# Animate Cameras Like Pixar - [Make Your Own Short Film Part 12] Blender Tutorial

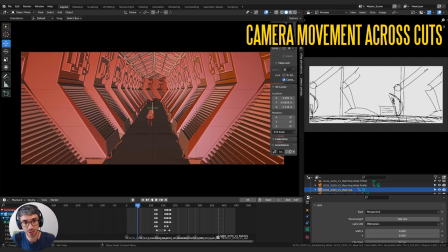(9:43)
Pushing forward on my characters like this, with the slight subtle push in it creates a lot of that nice parallax which makes for a really satisfying thing to look at but look at this motion I've got this sort of rate of speed that I'm going and I cut here and my camera doesn't
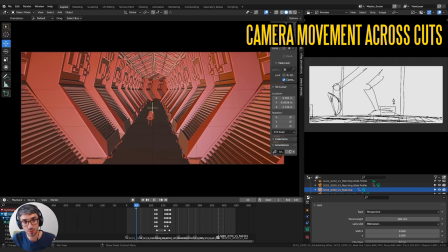(9:57)
stop it's moving the whole way through so I've got linear key frames on my camera it's moving from the beginning to the end at the same rate
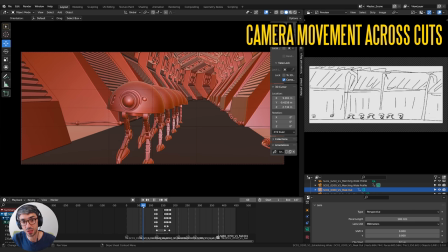(10:03)
doesn't slow down doesn't speed up the next shot's doing the same thing it's moving at the same rate and it's actually kind of moving at a very similar speed to this shot that helps these two shots cut well together. I come to a point where I do stop things.
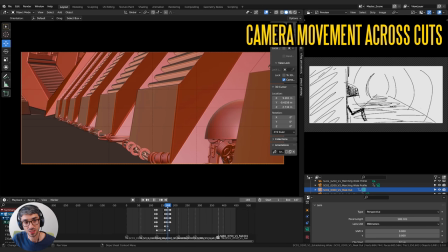(10:17)
So this shot here comes to a full stop. You can see the camera comes, it actually slows down.
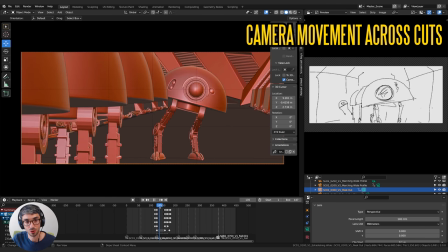(10:23)
We start off moving this pan
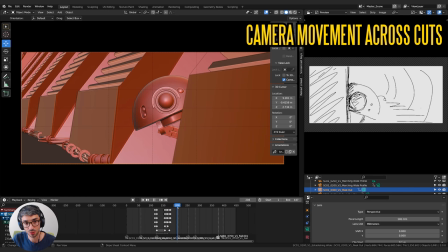(10:28)
and then we come to a stop and then we cut to a reverse where we're also motionless. And then in this reverse I start to move and then I come to a stop again.
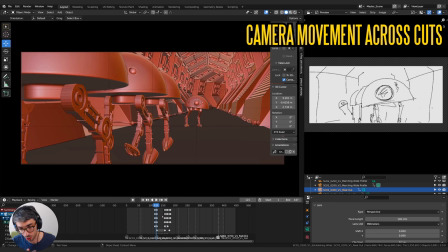(10:39)
So and then I'm cutting to still shot. The idea is basically if you want to go from a moving shot to a moving shot you want to keep the motion consistent and you want to also make sure the camera continues to move, it doesn't slow down to a stop and then suddenly in the next shot it's moving again right.
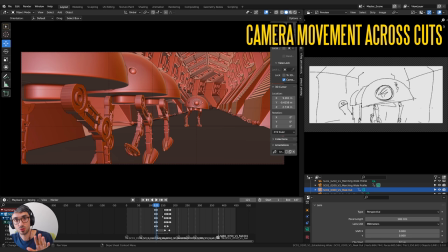(10:54)
You want to make sure that you have this this gradual linear motion in your cameras and if you want to get to a point where you've got a shot that's locked off there's no motion that's when you need to have the previous shot come to a stop. So coming to a stop and then cutting to a motion the shot really helps to smooth out your edit and makes things look good.
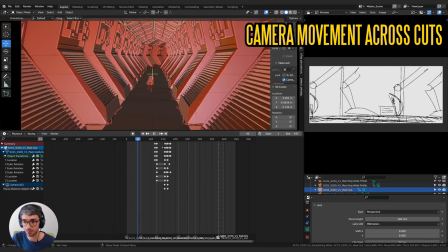(11:12)
The last thing I look at really when it comes to the motion of cameras is we'll take a look at one of these here.
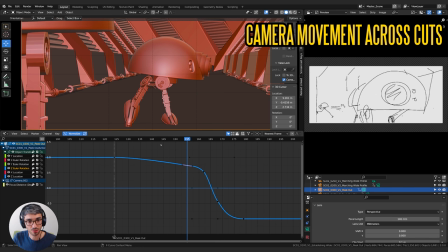(11:18)
I'll just switch over to my graph editor. This is a good example actually. If you look at the Z rotation on this camera, you can see that all these curves are pretty simple. There's just like two key frames in each one. They're very smooth, very even except for this Z rotation.
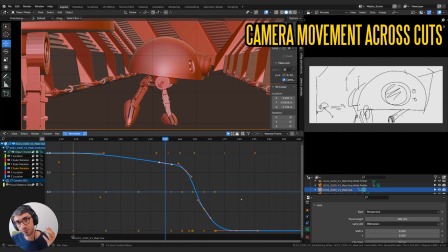(11:31)
So look at the Z rotation. It's got this little bump in it, right? And one thing you want to look at is you don't have too many keys on your cameras because you want to make sure camera motion is nice and smooth and when you've got weird little bumps like this it can really kind of mess up the overall feel of a camera.
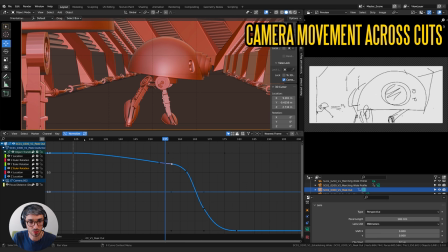(11:45)
So what I like to do is go back through and either you know rotate these guys a bit so that the curve feels a little bit better or even in this case get rid of keyframes. So you end up with nicer smoother gradual curves and I can play with those handles as well just to make sure things look like they've got a really good motion to them.
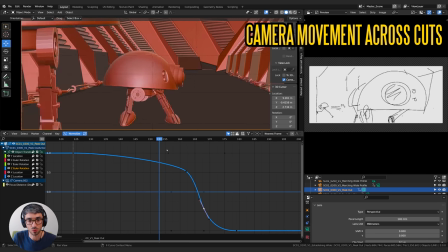(12:03)
This is something you could do with any kind of animation but specifically with cameras it's really really useful to to make sure you've got good motion.
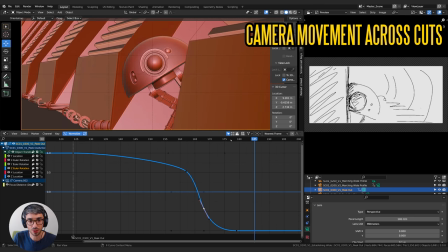(12:12)
Now another thing is making sure right here you can see how we've got this kind of hard stop. What I've done is I've actually created this keyframe and dragged it out and then
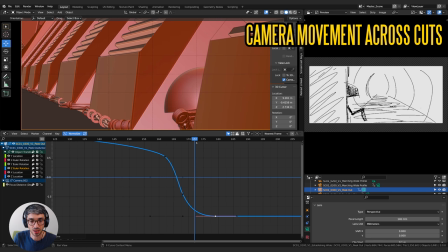(12:22)
scaled it up so that it ends up kind of having this slow taper.
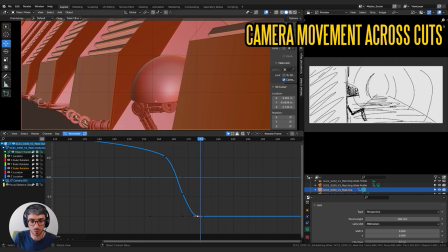(12:27)
Sometimes if you have a keyframe, I'll just move it so it looks like this, you'll end up with stuff like this and this will feel like a hard stop and that doesn't have like a really nice natural feel to it so what you can do with these is just drag them out and then scale them scale the handles up so that that line looks nice and smooth coming in but you can see now it's got this
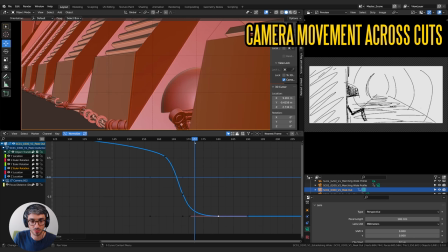(12:46)
gradual fall off so it's going to get to the right position that I want it to be at but it's always going to have this little bit of extra
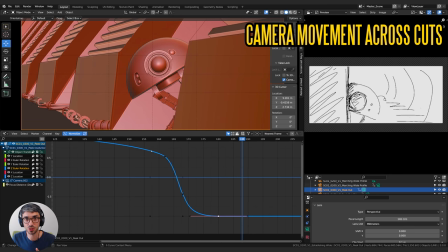(12:53)
movement at the end that'll take some time and that'll really help smooth things out a whole lot So simplifying your curves with your camera animation and making sure you've got nice little gradual fades on all those endpoints, those things really go a long way to helping your cameras shine.
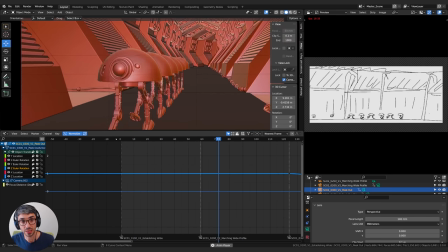(13:10)
I hope you've really enjoyed this breakdown of the layout process that I went through with this short film.
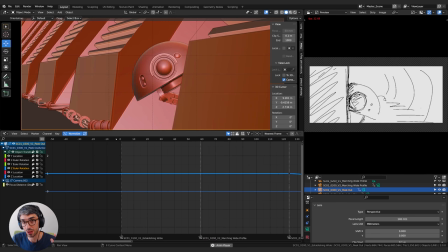(13:15)
And I hope you've learned a lot watching this first scene and how it's kind of come together. Please let me know if you have any questions in the comments.
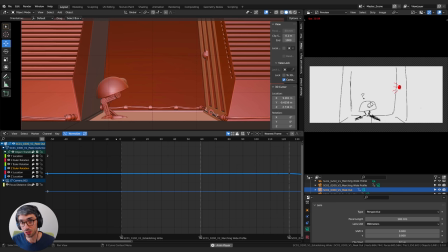(13:21)
I'd love to hear what you think about this and answer any questions I can. Hit that like button if you enjoyed the video and please subscribe to the channel. it helps other people find it as well.
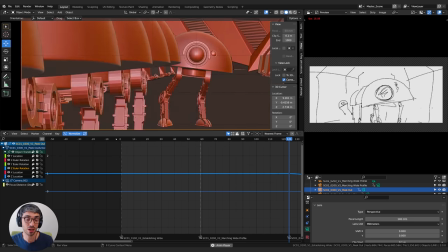(13:29)
Don't forget to check out the Patreon. If you check out the Patreon, there's a way to get all these project files that I've used to make this short film if you join in this month right now.
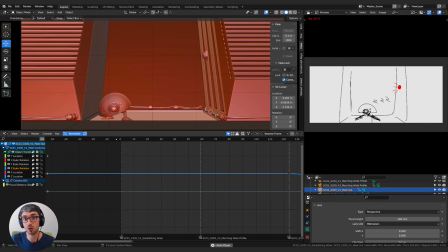(13:38)
April 2022 is where we're at. So if you join in this month, you get access to this stuff. But later on, it's all going to be available on the Blender Market, so you can have an eye out for it there as well.
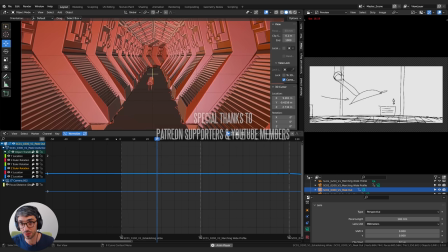(13:47)
But there's a lot of other great stuff on the Patreon.